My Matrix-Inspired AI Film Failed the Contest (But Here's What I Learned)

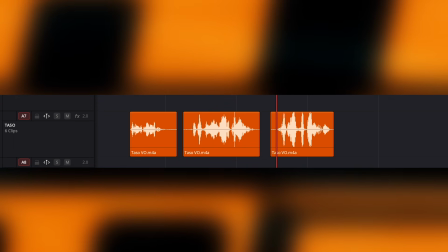[4:05]
I had my homie Tasso send me a recording of his lines and some reference photos, from which I made a reference sheet.
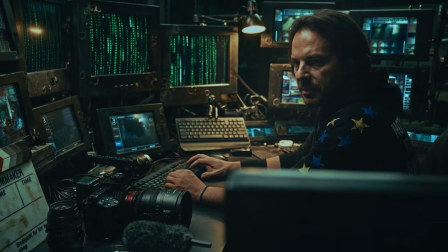[4:11]
I used Nano Banana Pro to put him in an operator's environment. I used the lip sync feature and added him to the scene.
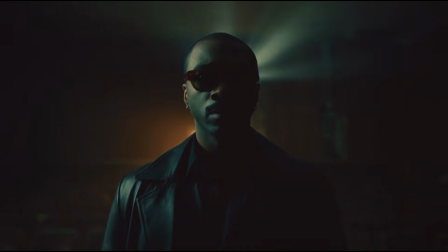[4:18]
Shout out to Tasso. The auditorium scene. So, made a new Usher, same steps as before.
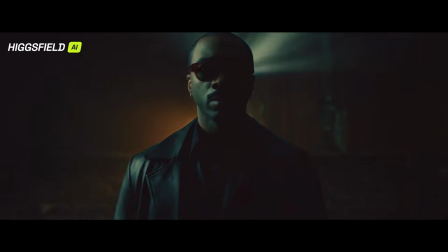[4:24]
Admittedly, I didn't come up with a good fight sequence in the auditorium. Which brings me to the next thing I learned.
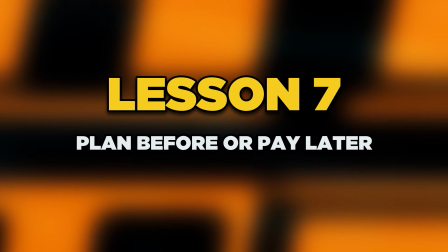[4:30]
If you fail to plan, then you plan to fail. I mean, I managed to wing it and complete the short.
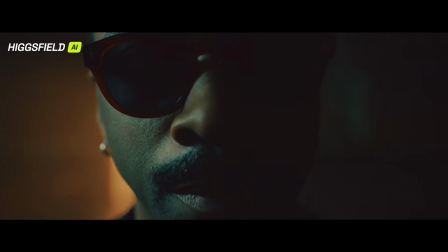[4:35]
The failure came in not staying on budget, instead of planning the fight scene beat by beat beforehand.
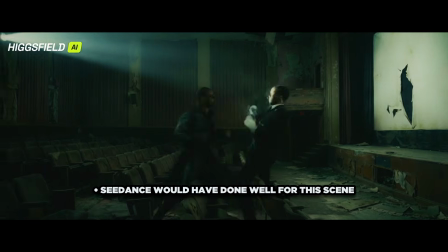[4:41]
Because Kling sucked so much, more Frankenstein editing the fight together,
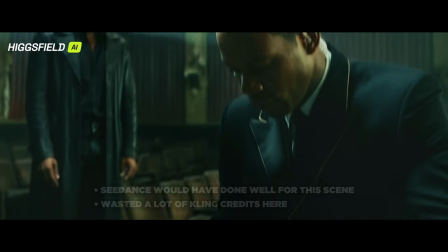[4:46]
with Foley and music doing a lot of the heavy lifting. So in the end, I just had him get kicked in the face and disintegrate,
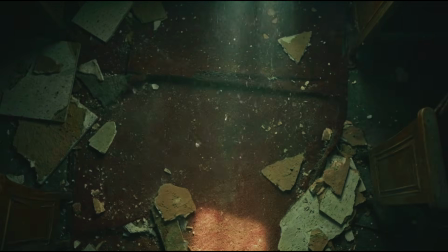[4:52]
whatever. The final scene.
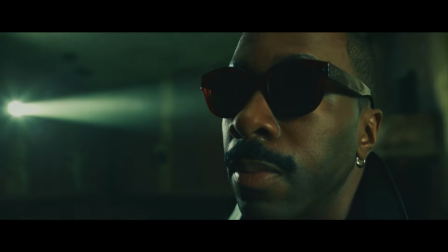[4:56]
The geography and spatial relationship between the characters was really important, but hard to nail.
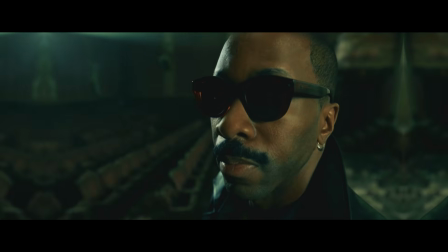[5:02]
One character is on the balcony and the other is standing on the theater floor. For whatever reason, the wide shot of the two kept failing.
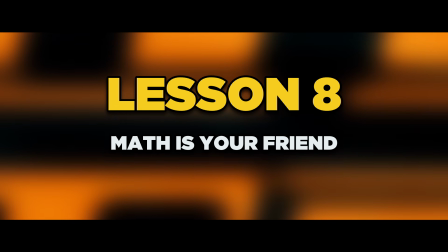[5:09]
At that moment, I learned that a little math goes a long way.
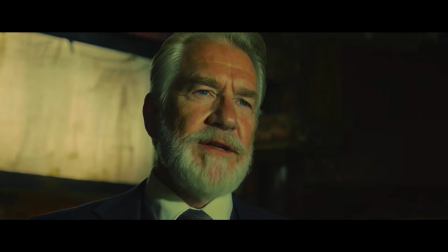[5:12]
I knew that I could sell the shot if I had the eye lines match up, meaning have the characters look at each other.
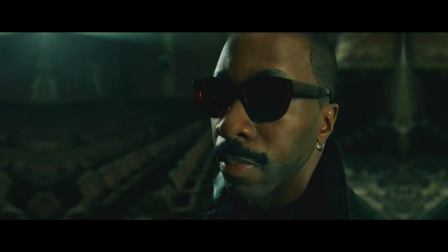[5:18]
The way I did it was prompt to have the protagonist center right of frame,
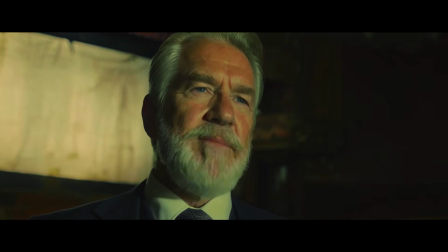[5:22]
looking up left 30 degrees, and have the antagonist center left, looking down 30 degrees.
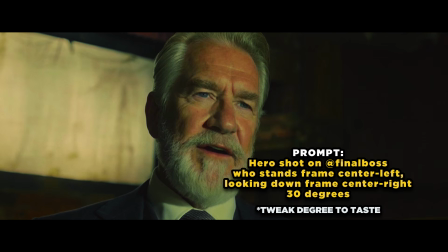[5:28]
And to my surprise, that joint worked.
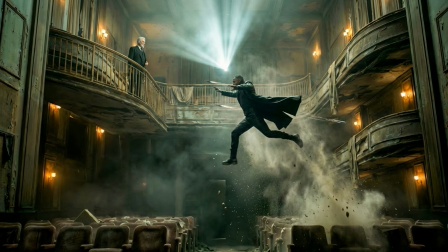[5:31]
For the finale, originally I had the protagonist fly up to the balcony, Neo style, but that looked goofy. I just couldn't get the scale right. Also, I was out of time. But luckily, Higgsfield's Thunder God effect was just what I needed.
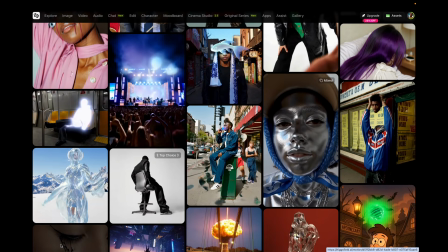[5:46]
I always dismissed all the effects as cheesy gimmicks that I would never use, but I learned there's a time and place for every effect.